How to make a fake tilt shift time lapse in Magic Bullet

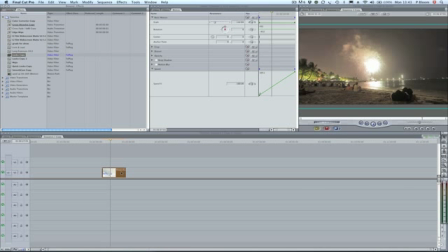[4:18]
I'm just gonna pick it up, drop it down, go to Filters, Edit,
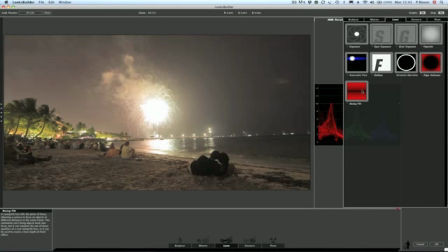[4:26]
and I'm going to add a swing tilt, which is effectively tilt shift.
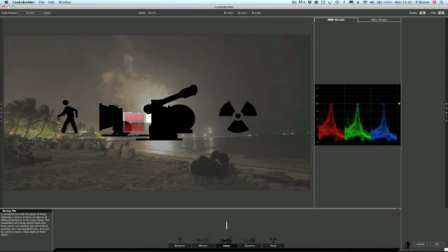[4:31]
It's showing it as part of the lens, part of the Magic Bullet Looks, because it is simply a lens.
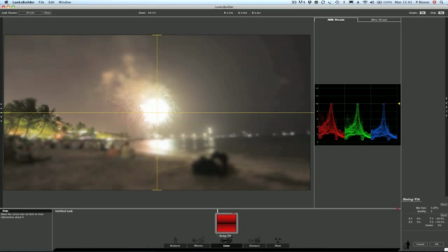[4:37]
And that's too much for us. For a start, we're just going to bring down the blur to around 3.14, and we're going to rotate tilt shift so it's more at an angle. I want the fireworks themselves to be in focus, so I'm just going to move that until we get those fireworks in focus.
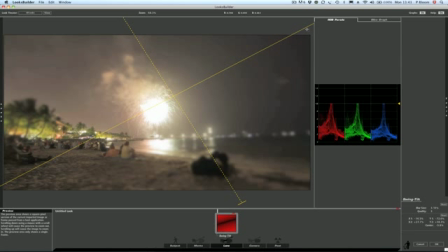[4:57]
So we have our focal plane is now along here, so everything along this line is in focus, no matter how far it goes back, and everything out either side is out of focus. Click on OK, and we have a tilt shift time lapse.
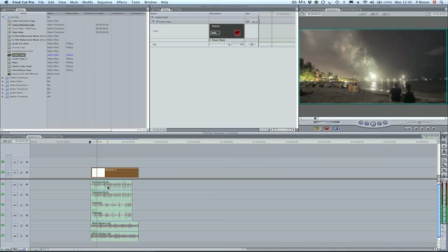[5:14]
So here's one I did earlier, and what I've also done is I've added some sound effects onto this to give it an extra dimension, because sound is going to work really well with this. I've added two separate sound effects from Soundtrack Pro for fireworks, which overlay with each other to create a much fuller sound, and also some sound of the ocean, just to get that nice lapping.
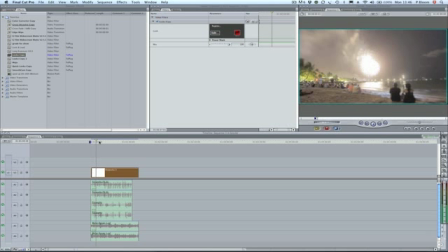[5:33]
So here's a time lapse that I created using sound effects,
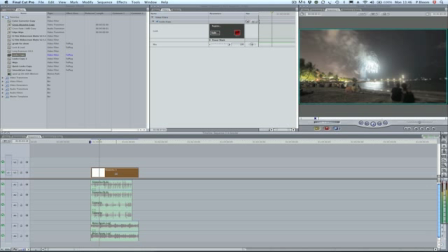[5:38]
fake tilt shift from Red Giant Software's Magic Bullet Looks, and we have this really nice effect. That's how you create a fake tilt shift time lapse. Thanks very much.